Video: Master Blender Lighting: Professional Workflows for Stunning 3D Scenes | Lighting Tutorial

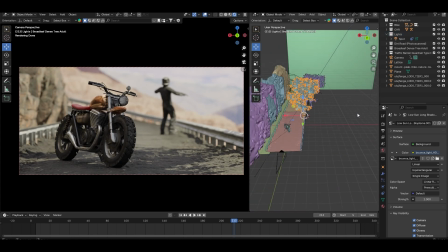This creates a Gobo effect, where the light passes through the trees and casts interesting patterns on the ground.
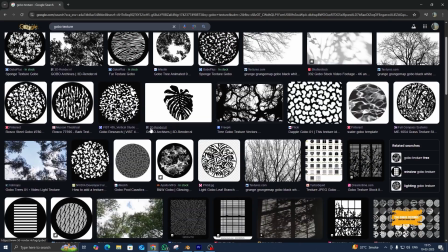You can also use Gobo textures in front of your lights to achieve this, but I prefer using real geometry for more accurate results.
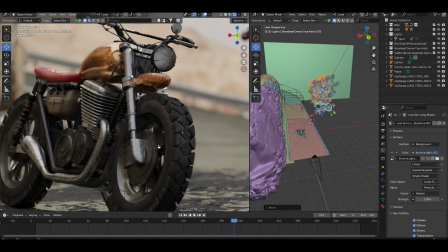Now, let's take a look at this bike. There are still some dark areas, especially underneath and around the wheels.
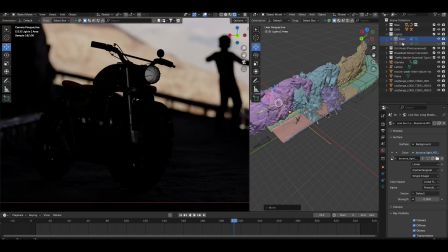To fix this, I will add a few area lights to provide some bounce light.
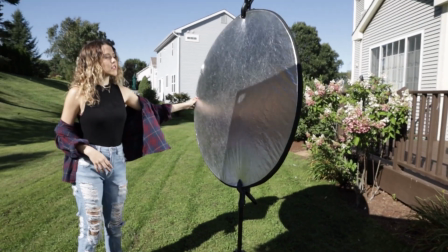In real-world filmmaking, reflectors are often used to add lights to darker areas.
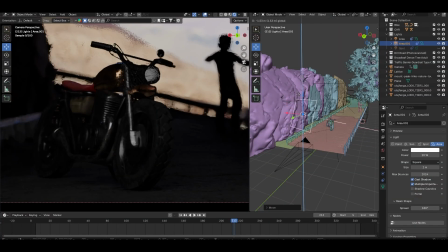And we are doing the same thing here. These lights will brighten up the shadows and make the bike look more three-dimensional.
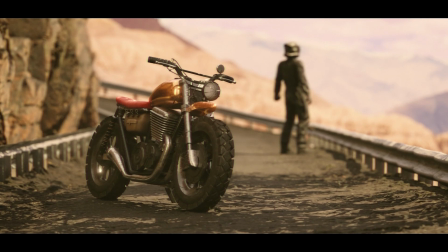And there you have it. By following these steps, you have transformed a flat, lifeless scene into something vibrant and full of depth.
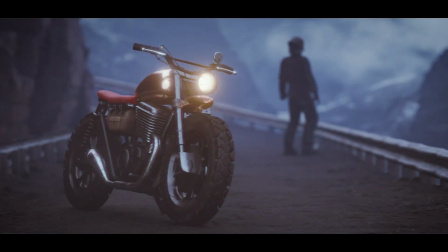Lighting is all about control and storytelling. With the right techniques, you can create any mood or atmosphere you want.
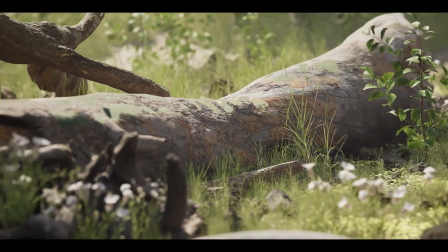I have used this same method to create multiple environments and lighting setups, and I hope they help you take your renders to the next level.
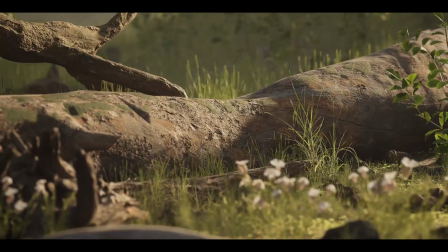If you enjoyed this tutorial, let me know in the comments what topic you would like me to cover next.
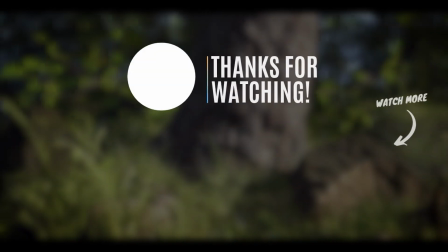I have also made videos on other aspects of rendering, so feel free to check those out.
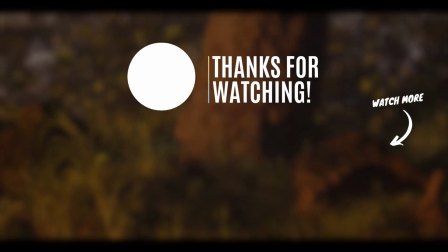Thanks for watching. I'll see you in the next one.